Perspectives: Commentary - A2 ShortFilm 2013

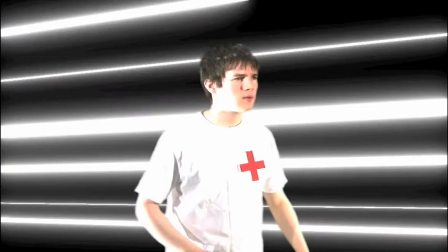0:00 When starting my film, I knew I wanted to make something that focused largely on the visual elements, much like 2005's Sin City.
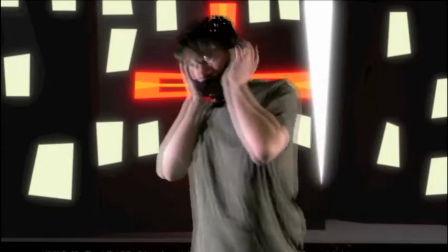0:07 While watching it, I really liked its use of comic book mise-en-scène and visual symbolism to portray character motivations,
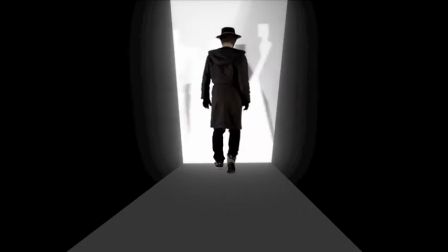0:14 roles, and character types. Along with Sin City, I was also partially influenced by 2004's Spider-Man 2.
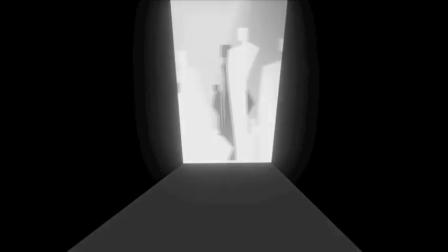0:21 Working within the superhero genre gave me a lot of narrative tropes and iconography to work with for my film.
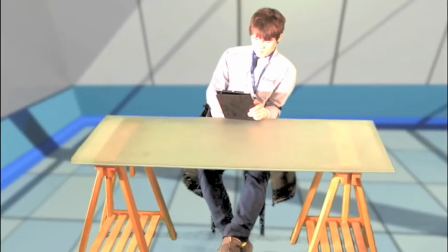0:27 I see my short film perspectives as a superhero origin story.
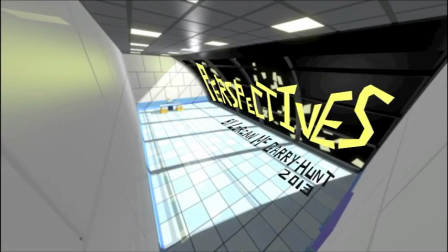0:32 It opens up to the protagonist sitting at his desk in an office building lobby at night time.
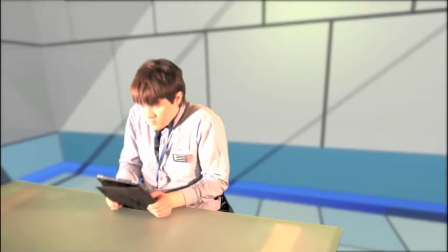0:37 He hears a sound from the hall and goes to investigate without incident.
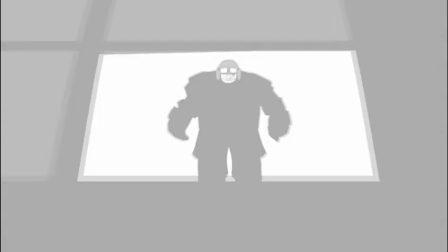0:41 However, upon returning, he is assaulted by a mysterious assailant, which causes the start of a metamorphosis for the character's perception of the world.
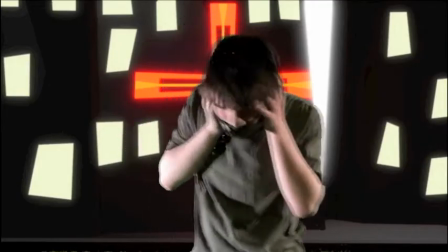0:49 Throughout the rest of the film, we see how he responds to this alteration, and in the end comes to certain realizations about the world and life he had been living in.
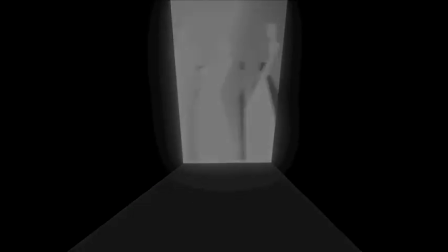0:57 Rather than show the character's transformation through acting or performance, I wanted to focus more on the mise-en-scène and environments.
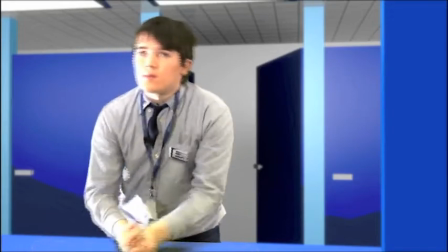1:05 Therefore, I used CGI environments so I could have complete control over the set.
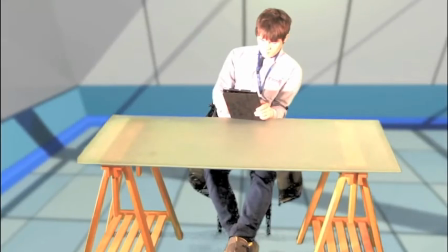1:09 As a result, there are three main sections to the film: the blue section, the white section, and the black section.
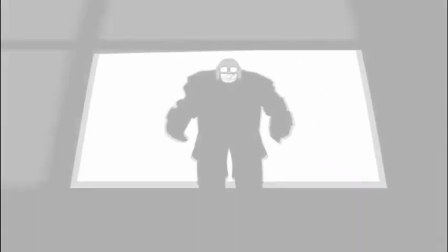1:17 Each named as such speaks to the different colour of costume the protagonist wears,
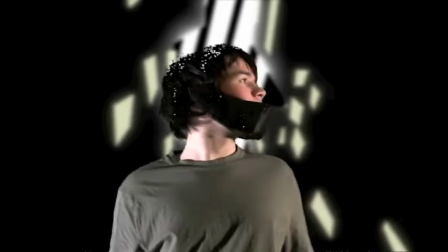1:21 and each has a very different look in the environment and meaning behind them.
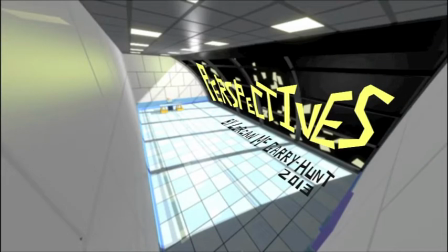1:27 The blue section is the one we first see in the film, and by far is the most grounded of the three.
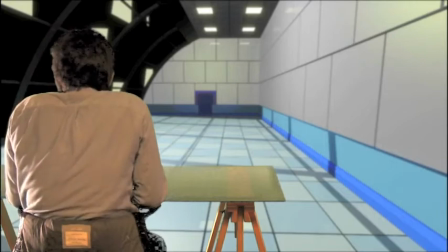1:32 This section represents the world how the protagonist used to see it. Unlike the other two, everything is very defined in this world.
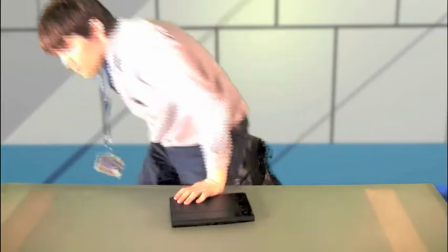1:40 The environment itself appears to be very sterile, tame, and secure. However, we do see part of the black segment through the windows of this area.
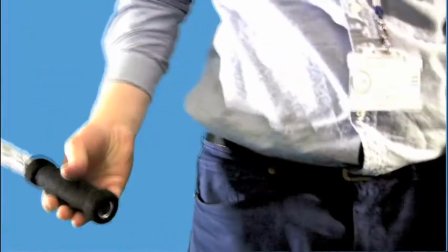1:49 This clues the audience in that there's something more to this world than the sterile environment we see at first,
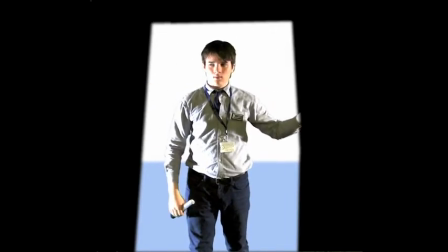1:54 and that at some point the two may intertwine, as we see when the assailant attacks the protagonist. Before reaching the white sequence, we see a shot from below of the lobby the protagonist has spent the beginning of the film in.
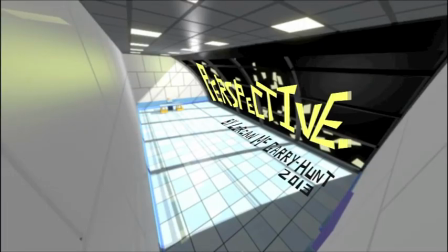2:07 His area of safety and security appears small as a tiny white window in a black void, is where we first see the idea of that the world he used to live in was artificial, something which is expanded on in the white sequence and the black.
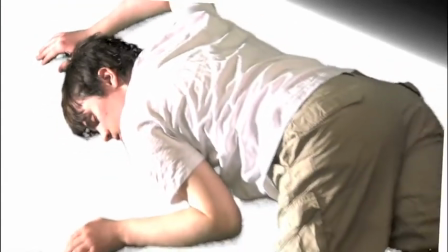2:20 The white segment of the film is the middle part, and is the transitional period for the protagonist.
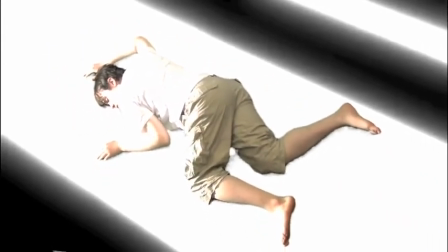2:25 In this part, he is seeing the world he was in from his new perspective.
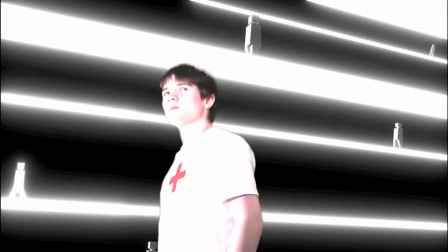2:30 The protagonist is in a white void surrounded by multiple glowing paths, each with an angelic silhouetted figure walking on them.
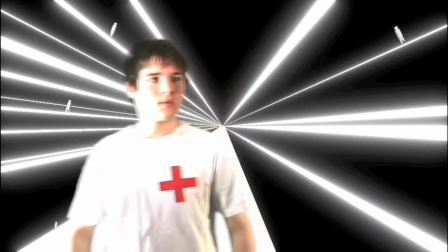2:39 Looking to the horizon, we see all the paths eventually meet together, and all the other silhouettes are walking towards them unperturbed.
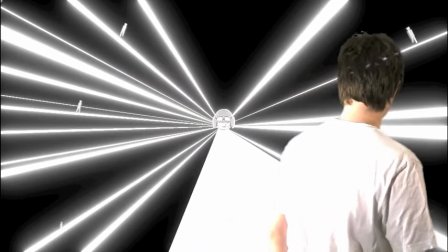2:47 This brings up the idea that they are the majority and they are all together.
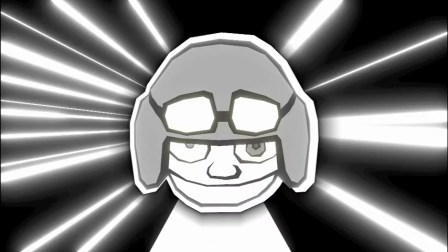2:51 By having the protagonist stop walking forward and not be part of the march, is the first thing that begins to separate him from the majority.
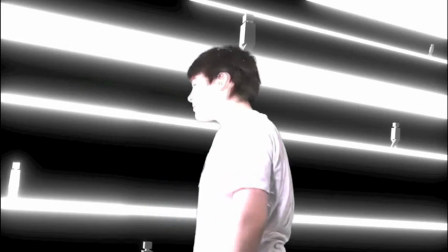2:59 The paths themselves represent these people's lives. All these people go from point A to B without ever stopping to pause to think.
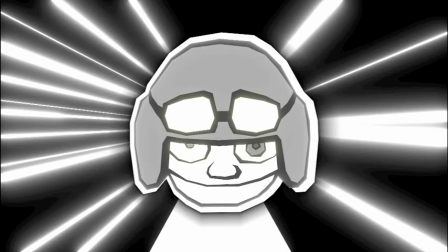3:07 The sequence acts as a rather introspective moment for the protagonist, as this is the first time he's ever viewed his life or the life of others around him this way, and it is upon this realization that by the end of the film he chooses to reject this old life.
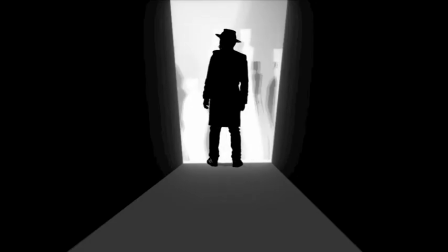3:20 But before that, there is the black sequence.
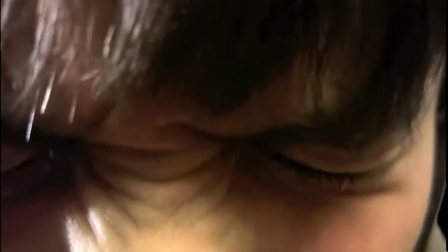3:23 At first, the black sequence is shown to be a sinister and harsh place by the use of high contrast colours,
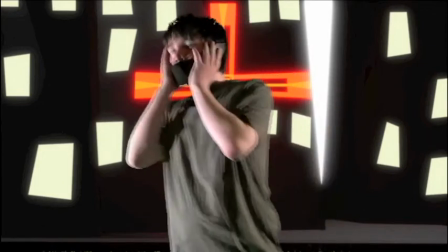3:30 sharp edges to the lines, and ambiguous environments and props which are open to interpretation.
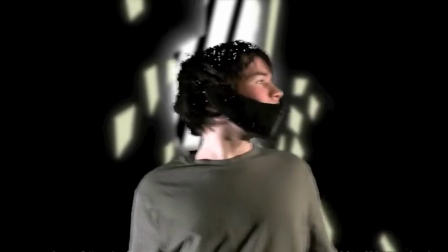3:37 This represents how the protagonist feels facing an entire world from this new perspective that was different from his own.
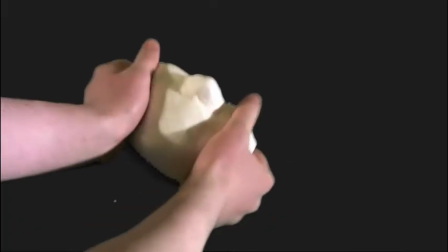3:44 Along with this, the protagonist has now been physically branded with a mask over the lower portion of his face.
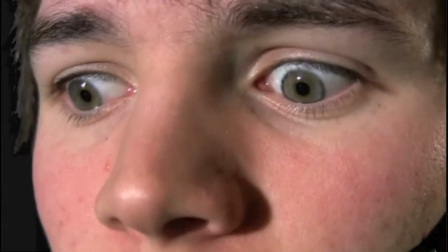3:50 Along with making him appear visually different than he did before, this also removes him from his old identity. It is by the end of the segment, when the protagonist chooses to accept this new lifestyle, that the world becomes less sinister to him.